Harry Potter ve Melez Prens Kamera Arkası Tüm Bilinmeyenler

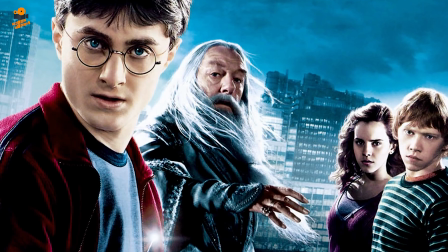Perde Arkası kanalından herkese merhaba. Bugün Harry Potter ve Melez Prens filminin perde arkasını sizlerle paylaşacağız.
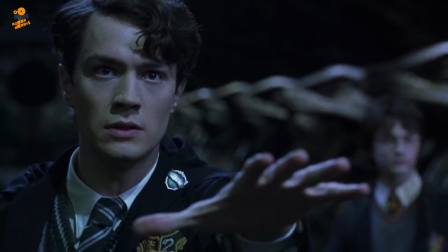Harry Potter ve Sırlar Odası'nda Tom Riddle'ı canlandıran Christian Coulson, bu film için yeniden Tom Riddle olarak geri dönme isteğini dile getirdi.
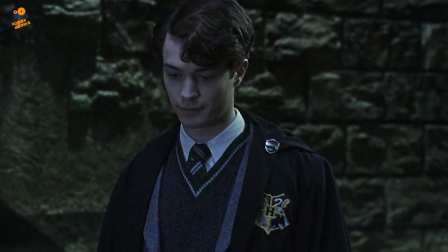Ancak filmin yönetmeni David Yates, Coulson'ın bu filmde 30'a yaklaşan yaşı ile bu rol için fazla yaşlı olduğunu söyledi.
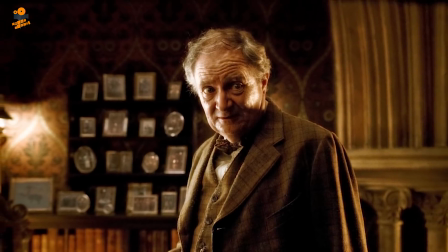Horace Slocor'nun kıyafetleri çok zengin ve zarif görünmek için tasarlanırken, aynı zamanda eski ve yıpranmış görünmesi amaçlandı.
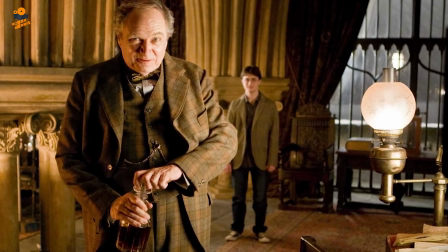Kostümlerin yıpranmış ve uzun yıllardır giyilmiş gibi düşünülmesini sağlamak için toz bir solüsyon da yıkandı.
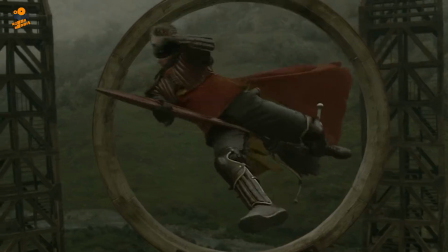Hogwarts'taki Kuidik, Harry Potter ve Ateş Kadihin'de tamamen yok olduktan sonra büyük bir dönüş yaptı.
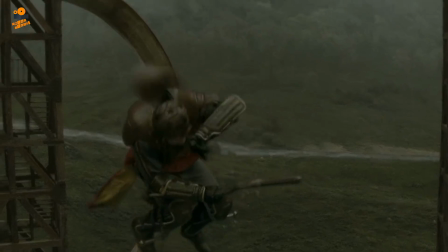Harry Potter ve Sırlar Odası'ndan beri tam bir Kuidik oyunu oynanmamıştı. Kitapta yer almayan 3 yeni sahne eklendi.
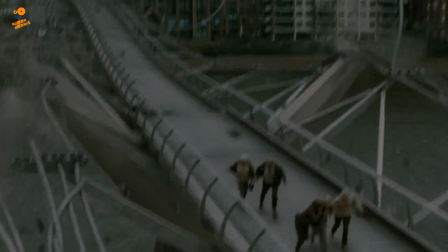Filmin başında görünen çöken Milenyum Köprüsü,
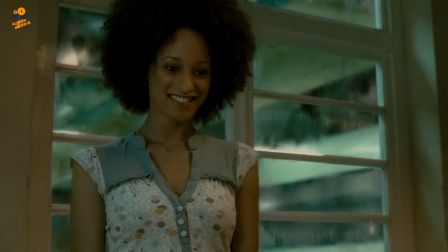Harry'nin Dumbledore ile buluşmadan önce metro istasyonundaki garsonla flört edişi
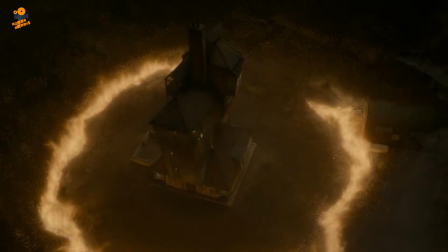ve ölüm yiyenlerin Barrow'daki saldırısı.
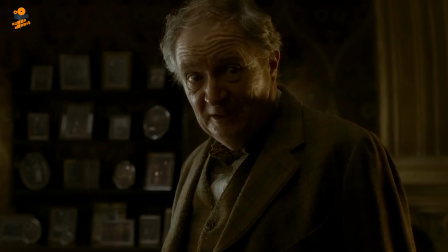Horace Slocor'nun filmdeki görünümü kitaptaki açıklamasından muhtemelen başka herhangi bir karakterden daha fazla farklıdır.
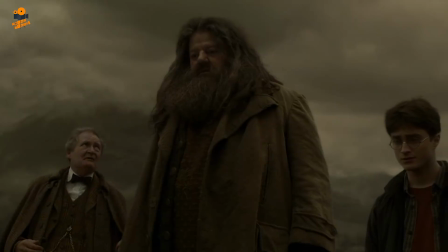Kitabın içinde bıyıklı, son derece şişman ve kel olarak tanımlanıyor. Filmde sadece biraz fazla kilolu olarak tasvir ediliyor.
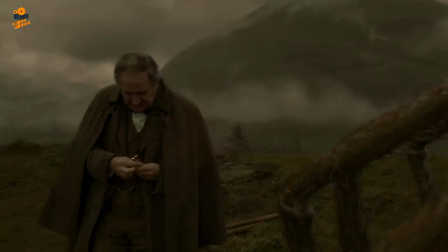Saçı sadece biraz inceliyor ve bıyığı veya sakalı bulunmuyor. Görüntüsünün aksine karakteri kitaptakinin tanımına oldukça benzer.
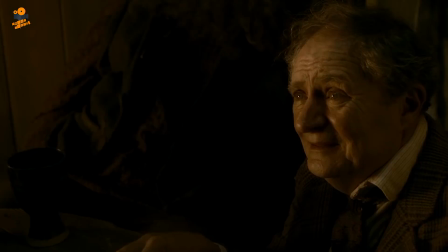Slocorn hem kitapta hem de filmde biraz kurnaz ve fırsatçı olarak tasvir edilmiş olsa
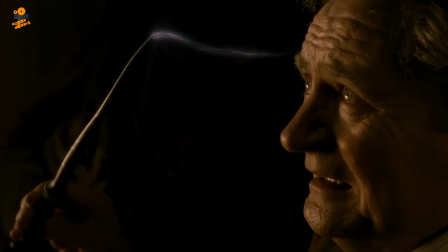da sile derinlerin geleneksel karakteriyle soğuk ve sempatik olmayan dost bir adamdır.
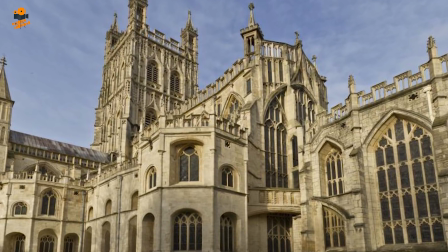Film çekimleri Harry Potter ve Sırlar Odası'ndan bu yana ilk kez Gloucester Katedrali'ne döndü.
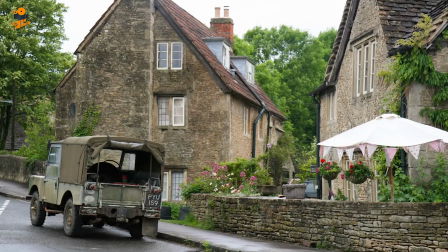Gece sahneleri Laycock Köyü'nde ve Laycock Manastırı'nda 25-28 Ekim 2007 tarihlerinde 3 gecede çekildi.
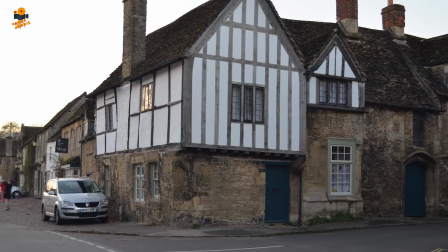Çekimler akşam 5'den sabaha karşı 5'e kadar gerçekleştirildi. Çekimlerin olduğu sokaklarda oturanların camlarını karartması istendi.
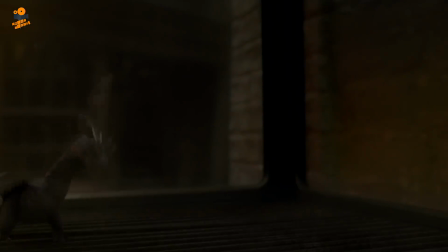Diagon Ali'de kestaneleri ıstırken görülen minik ejderha, Harry Potter ve Ateş Kadeh'indeki Triwizard turnuvasının ilk görevinde Harry'nin karşılaştığı Macar boynuzunun minyatür versiyonudur.
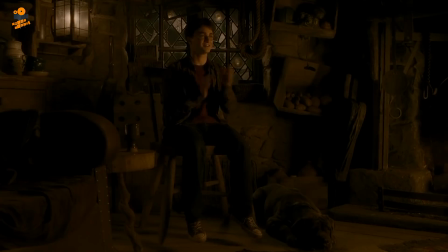Hagrid ve Slocor'nun içerken söyledikleri şarkının adı Kahraman Odo. Bu şarkının sözlerini de kitabın yazarı J.K.
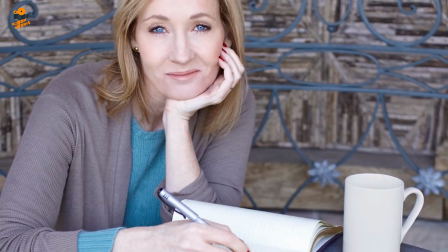Rowling yazmıştır.
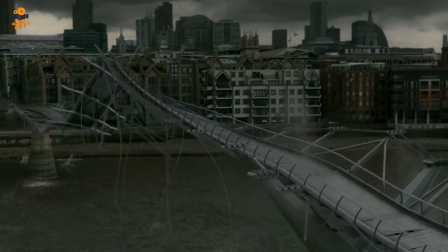Filmin başında ölüm yiyenler Londra'daki Millenium Köprüsü'nü imha ediyorlar.
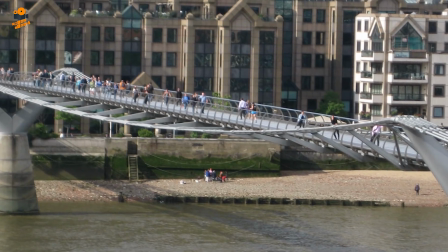Kitabın zaman çizgisine göre bu sahne 96-97 yılları arasında geçiyor.
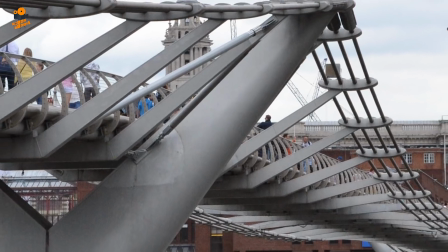Fakat Millenium Köprüsü 1998 yılında inşa edilmeye başlandı ve 10 Haziran 2000'de açıldı.
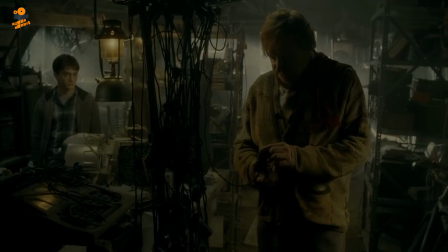Mr. Weasley'nin Muggle'ların eşyalarını döktüğü sırada diğer şeyler arasında iki
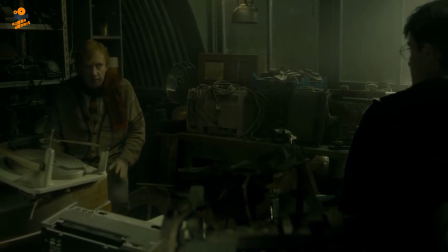adet Remington gürültüsüz taşınabilir daktilo ve bir HP LaserJet 4 yazıcı bulunuyor.
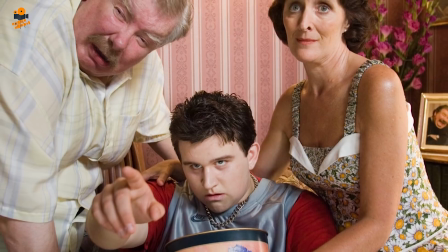Kitabın başında yer almalarına rağmen Dursley'ler bu filmde görünmez. Bu Harry Potter ve Ateş Kadeh'inden sonra Dursley'lerin dışarıda bırakıldıkları ikinci film.
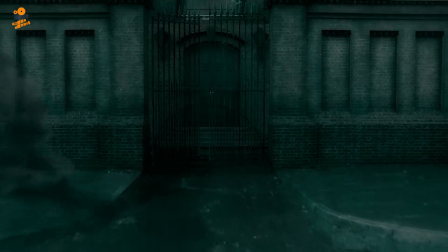Tom Riddle'ın yetimhanesi Liverpool Docklands binalarına dayanıyor ve Victoria mimarisinden etkileniyor.
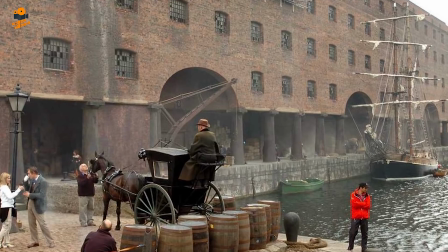Nitekim yetimhanenin dışında sete çok sert bir yapı kazandırmak için orijinal Victoria mimarisi tuğlaları kullanıldı. İhtiyaç odası yakında görülen Goblen, tek boynuzun avı serisinin yedincisidir.
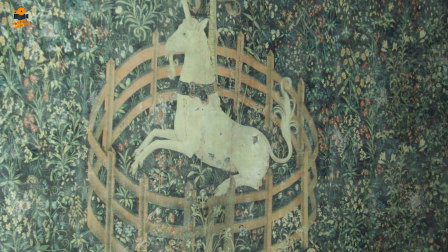Gerçek Goblen New York City'deki Cloisters'ta sergilenmektedir.
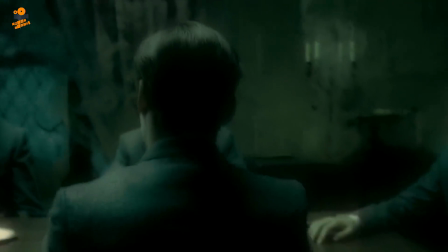Yetimhanede dahil olmak üzere genç Tom Riddle'ı içeren flashback sahneleri sırasında manzara Slytherin'in renklerinden biri olan yeşile bürünmüş şekildedir.
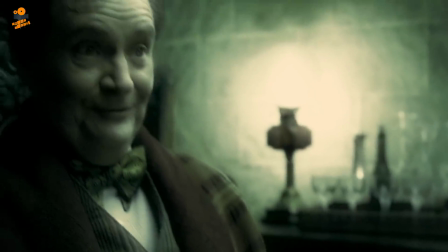Tom Riddle'ın Salazar Slater'inin soyundan olduğunu belli etmek için yeşil kullanılmıştır.